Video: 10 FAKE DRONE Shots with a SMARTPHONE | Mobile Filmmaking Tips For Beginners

So, how do you capture drone-like footage without a drone?
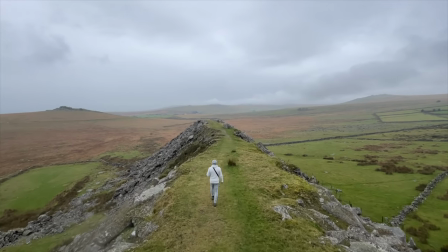(0:04)
How do you give your footage an epic and cinematic feel using just a couple of basic accessories?
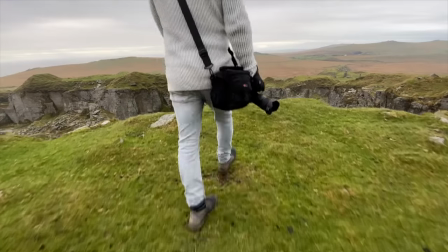(0:10)
Well, in this video, I'm going to show you 10 fake drone shots that will instantly make your footage stand out. It's coming up. Hey everyone, Steve here from Learn Online Video, and today I'm at this incredible location on Dartmoor National Park in the southwest of England where I'm going
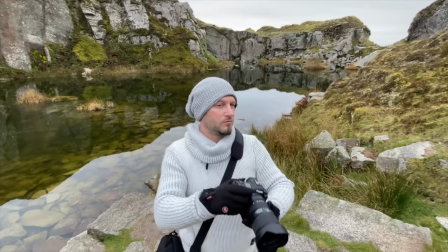(0:30)
to be showing you 10 fake drone shots that will add serious production value to your films and videos. This is a really simple technique. I'm going to walk you through each shot step by step.
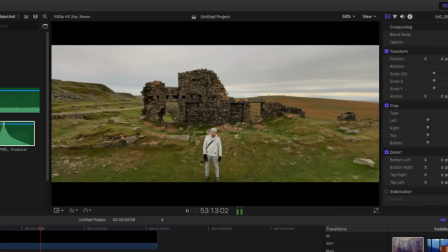(0:40)
And then at the end of this video, I'm going to edit all 10 shots into a short cinematic sequence to see what results we get.
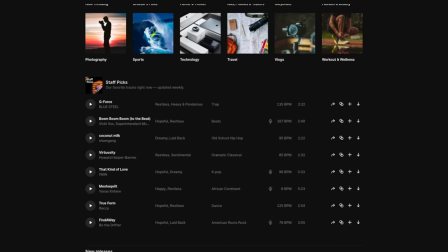(0:47)
Today's video is sponsored by Epidemic Sound. This is where I'm going to be getting all of my music and sound effects for the final sequence. My setup for today's shoot is the iPhone 12 attached to the Zhuin Crane M3, which is attached to a light stand. A relatively basic setup that delivers incredible results, but as always, all gear used in this video will be linked in the description below.
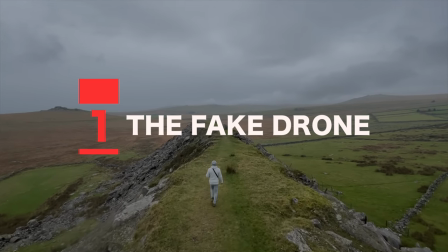(1:09)
Now, let's kick things off with the easiest shot of them all, the fake drone. For this, I'm going to cue my subject to start walking forwards.
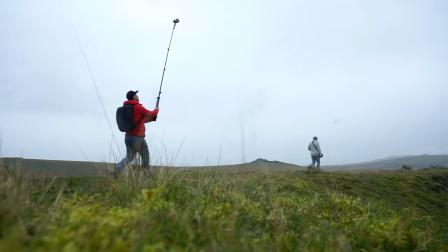(1:16)
Then, with my light stand fully extended and my camera at an elevated position, I'm going to follow.
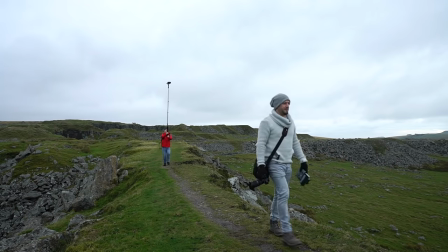(1:21)
I'm going to keep about 10 steps behind my subject, trying to keep them in the center of frame with my movement smooth and consistent.
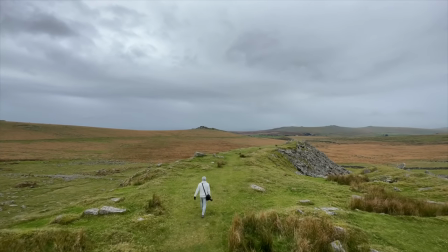(1:29)
Now, with the camera moving smoothly at an elevated position like this, we get what looks like a drone shot.
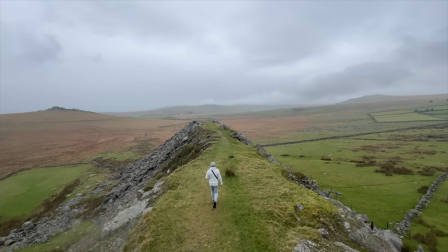(1:35)
This is a great, easy way to replicate drone-like footage, particularly for those of you that can't or don't know how to fly a drone.
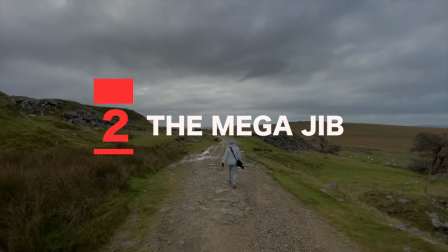(1:42)
Okay, shot number two, the MegaJib. Again, nice and easy this one.
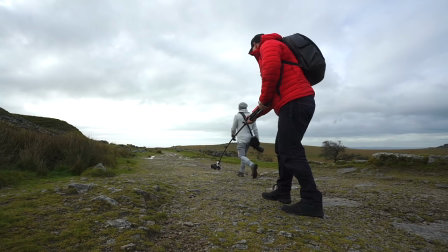(1:46)
We're going to start with our camera low to the ground, light stand fully extended. cue our subject to walk forwards and lift.
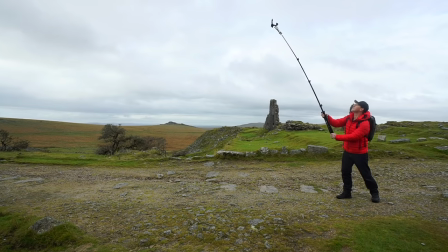(1:53)
We're going to keep lifting our camera as high as it will go as our subject walks off into the distance.
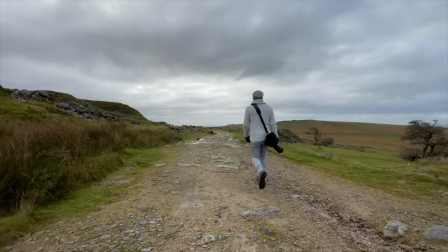(1:59)
This movement replicates a drone taking off or a mega jib crane style movement.
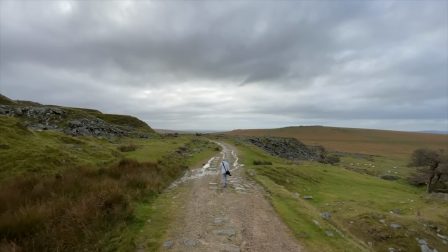(2:04)
A very cinematic shot this one, often used in big Hollywood feature films as the end shot.
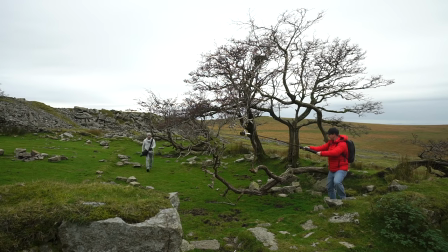(2:09)
The reverse of this would be the jib down. This time I'm going to start with my camera high up in these branches and bring my camera down as my subject walks towards me.
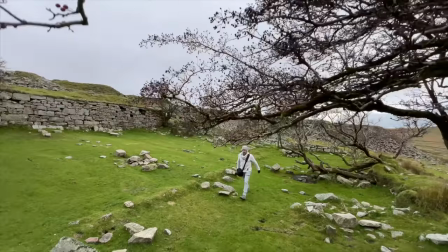(2:17)
This shot works well as an establisher because it reveals both character and location. This movement and framing also help give your footage depth and pace.
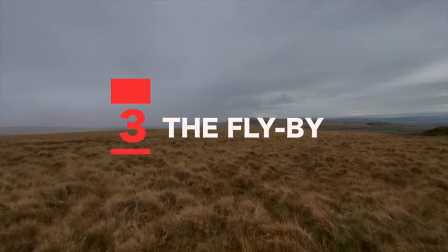(2:26)
Okay, number three, the flyby. We're going to start with our camera nice and low to the ground for this one.
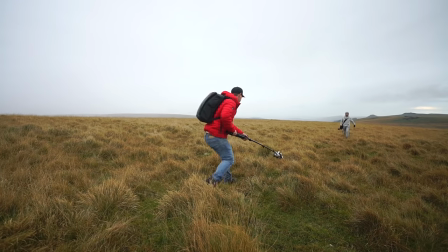(2:31)
Push forward whilst our subject walks towards us.
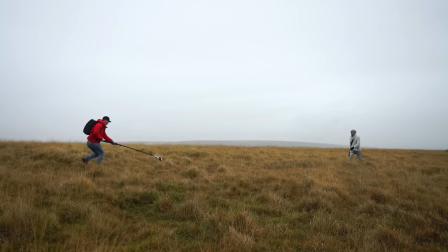(2:33)
I'm going to keep my camera nice and low, push through this grass, and then lift up and fly by my subject as I pass. I'm going to keep lifting as high as my camera will go. This is a great shot to add more pace to your footage.
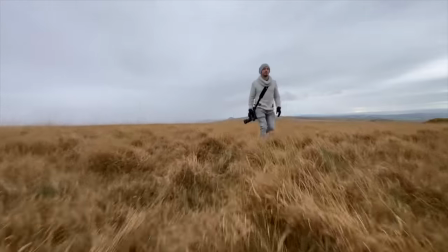(2:46)
The camera being this low to the ground helps emphasize the movement. This shot is not only great for establishing a character, but also reveals and shows off the location. So those were just a few basic shots, but now let's step things up and get a little bit more creative.
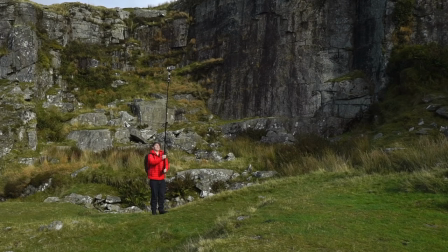(3:00)
Number four, the through the legs. For this, I'm going to start with my camera extended as high as it will go and push forward.
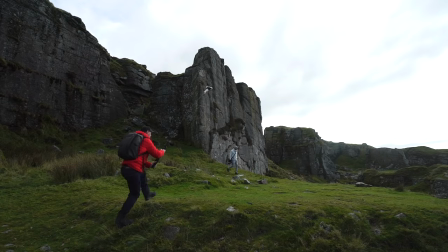(3:07)
I'm then going to slowly bring my camera down whilst my subject walks from left to right.
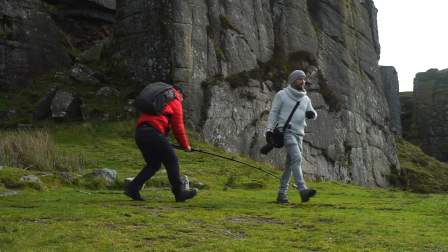(3:11)
I'm going to keep moving forward and push my camera straight through my subject's legs.
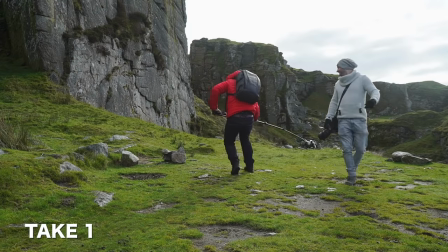(3:16)
Skill timing and a bit of luck required for this shot. We got it on our third attempt with the first two shots hitting the ground and feet.
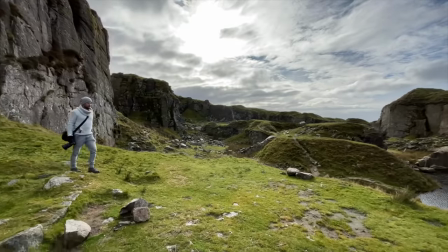(3:25)
Let's take a look. Camera starts high up at an elevated position. Pushing forward, camera starts to come down and through the legs.
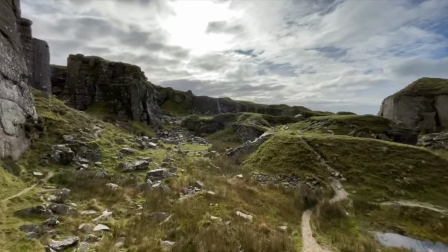(3:31)
We then keep pushing forward and lift. Shot five, the follow jib reveal.
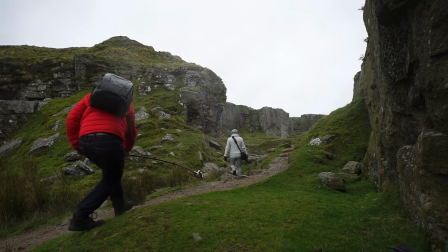(3:37)
With your camera nice and low to the ground, push forward and follow your subject from behind.
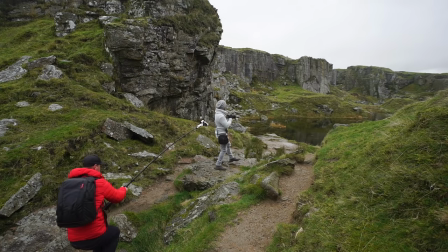(3:42)
Walk a good 10 steps then cue your subject to stop. Keep pushing forward whilst you lift your camera up and over their head to reveal the location.
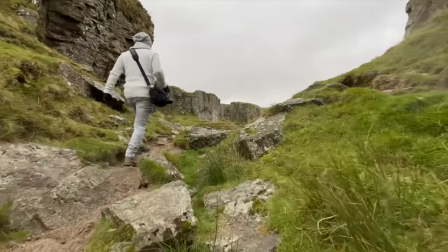(3:50)
Let's take a look. Camera pushing forward. We're following our subject. Again, the movement is emphasized being this low to the ground.
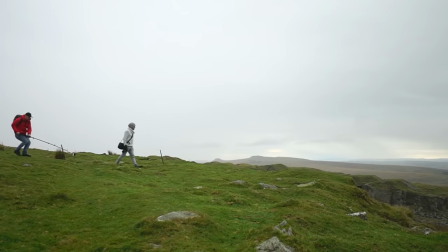(3:57)
We lift up and reveal the location. Here's another example. Camera pushing forward, low to the ground.
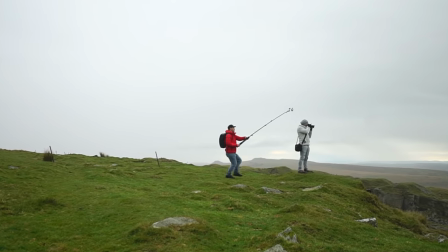(4:03)
Subject stops. Camera keeps pushing forward, up and over. Such a great shot, this one.